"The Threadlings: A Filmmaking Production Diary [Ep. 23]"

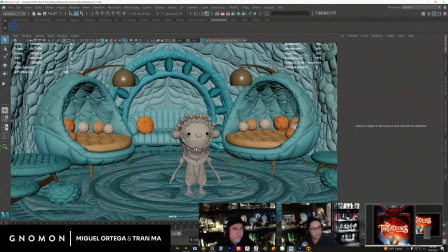We're stuck, then I just go, okay, well, what can I do with my time?
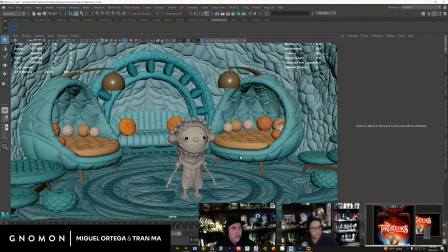I would just try to be as productive as I can and work on the bedroom.
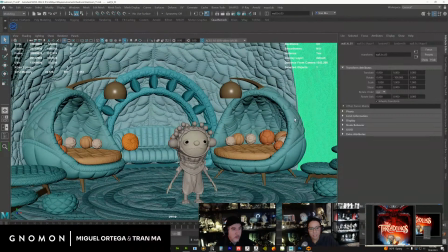So this is kind of the bedroom. I think I'm going to replace the walls. They don't have any windows, and might feel claustrophobic.
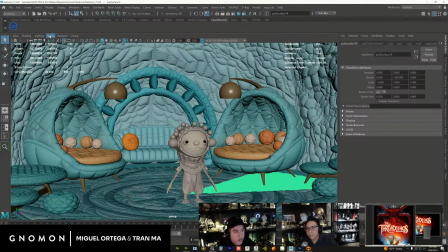But this is like just where it's at right now. Well, claustrophobic is why you did it that way.
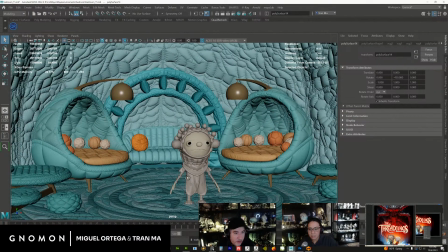The problem became that in the script we had daytime and nighttime scenes.
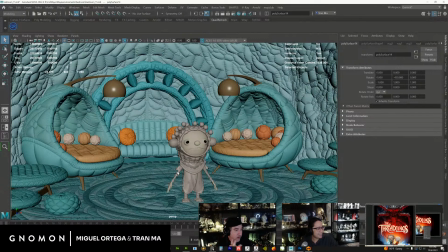Yeah, and you can't tell what time of Never day. know. Oh, audio cut out. Okay. Because you disabled the camera. Okay. Yeah. Okay, sorry. Thanks for telling me. So basically, everything I just said just went out.
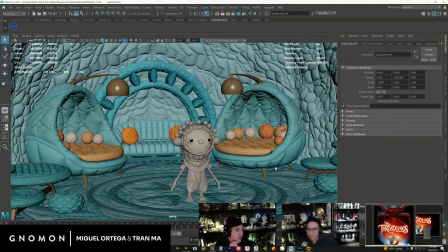Well, you didn't say that much. Okay, so what I was saying is that while we're working on the script, sometimes there's like downtime because the amount of time that it takes to write a script is not really technical.
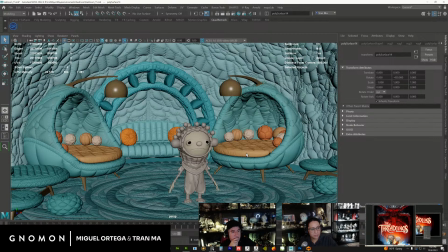It's not about typing words, right? Because most people could type out a script fairly quickly. Whereas in CG, it's like more about grinding, and the amount of hours you put into it is really important.
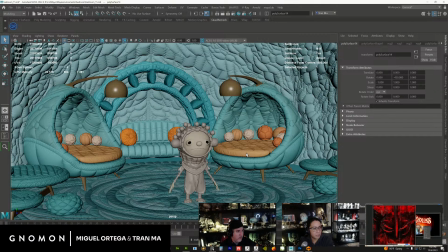So it's just a different process. If we get stuck on the story, then I take part of my time.
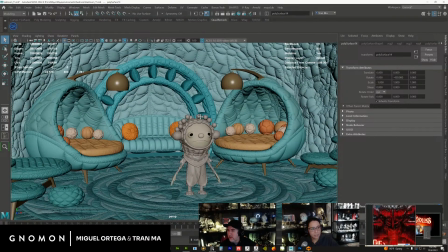Since I'm not doing anything, I'm just trying to move forward on the set. And so what I've done during that time where we're stuck in the writing is just work on some of the environment stuff here.
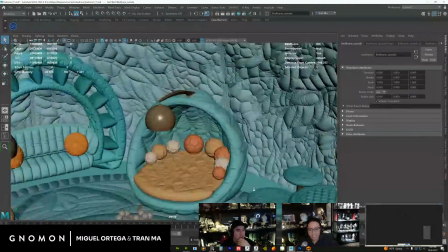So we have a bed, right? So Cotton Mayo, which is the two characters.
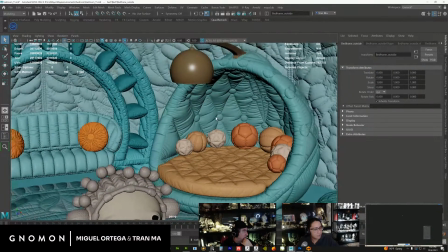Did you not show the bed before? I don't know. Have I shown the bed? I don't know. I think you should show it though. Okay. I'm just curious. I don't remember. I don't think I made this before we took a break.
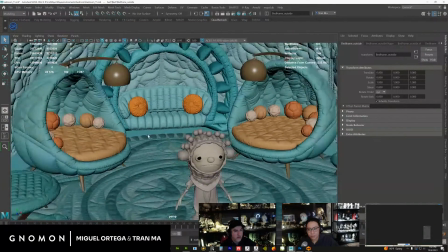Okay. That's, one of their beds. Cotton Mayo share the same bedroom.
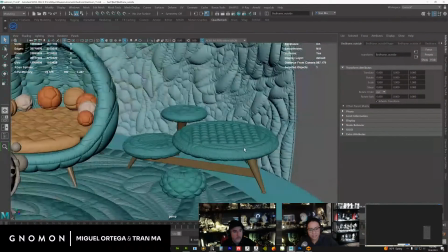Here's a carpet. Here's a desk. It's quilted.
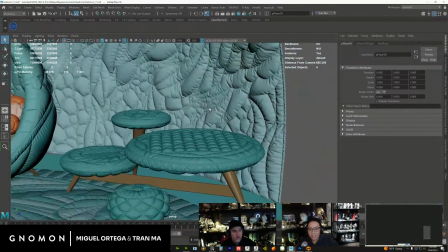It's a little bit more firm. So with this one, I tried to make it less lumpy so that you could put stuff on it.
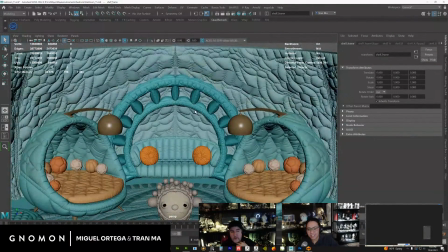And then the walls, which again are busy. So you can see the style is mid-century space age made out of fabric.
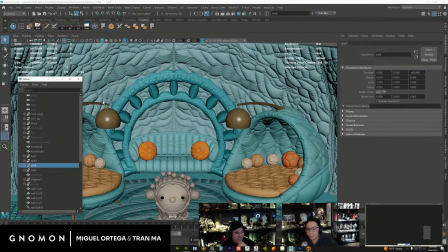Yeah, and then we also have this shelf. So turn off the highlights.
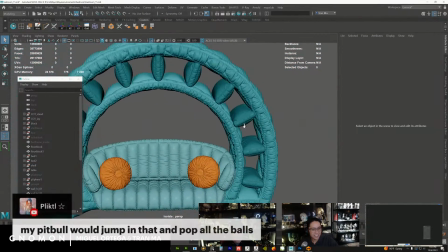My pit bull would jump in that and pop all the balls. Well, I don't think there's air in them. yeah, It's only fluff. they're full of cotton.
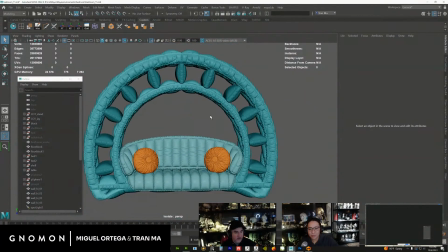Yeah. So this was like a very simple idea, which is kind of fun to make. So, like basically all our ideas, like here's our thing. This will be a shelf. and then just put a chair in here. So the concept is,
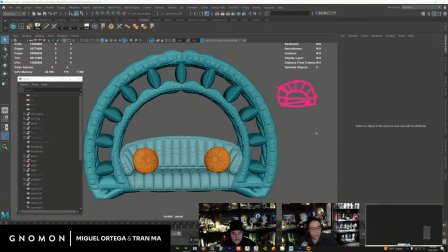it's not too hard to design because as long as you keep everything round, that kind of keeps the shape language, right?
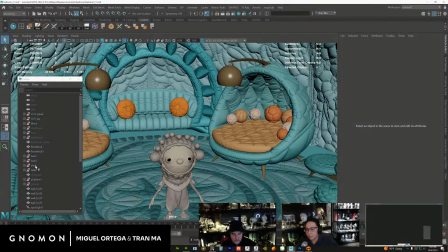If I try to show you some of the block-in, which I don't know
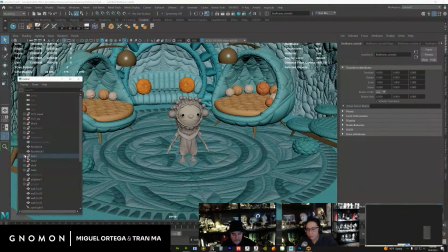if I have it, I'll have to dig up the file. Let's see, shelf. Okay, this must be the block.
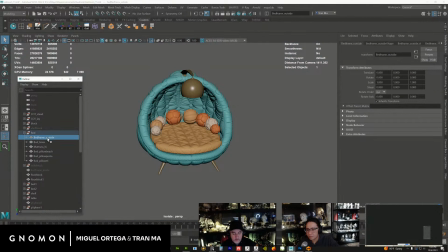Afroton says, let me see you guys. Oh, thanks, man.
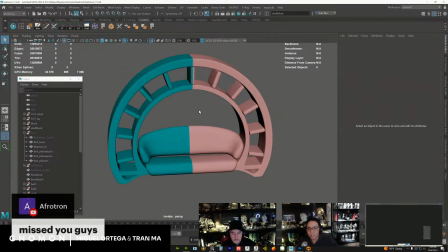I think I don't have the bed. All right, here it is. So this would be like the block-in for the shelf.
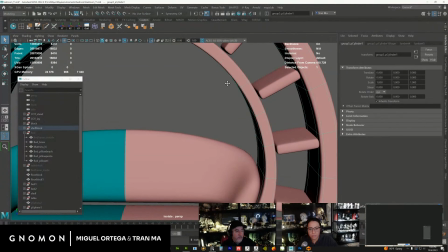Again, super simple geometry.
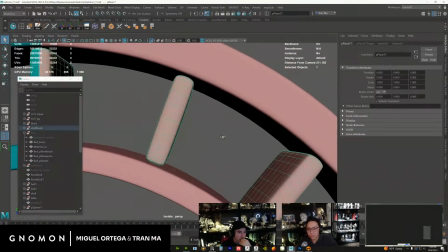And there's a lot of gaps, which are intentional because I know I'm going to put a quilt over this in Marvelous.
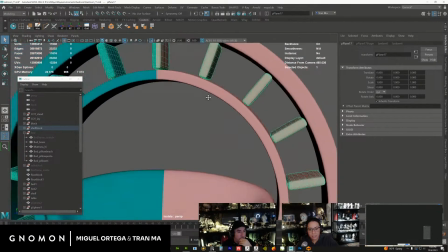So all that, It'll get fatter. yeah, it's going to get really fat. And so you need the gaps, right?
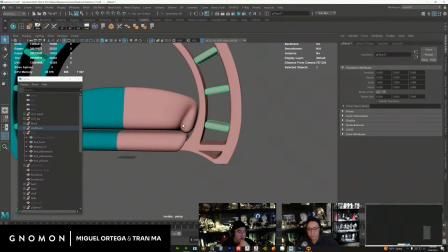So there's all these gaps here. But these are relatively pretty easy to model.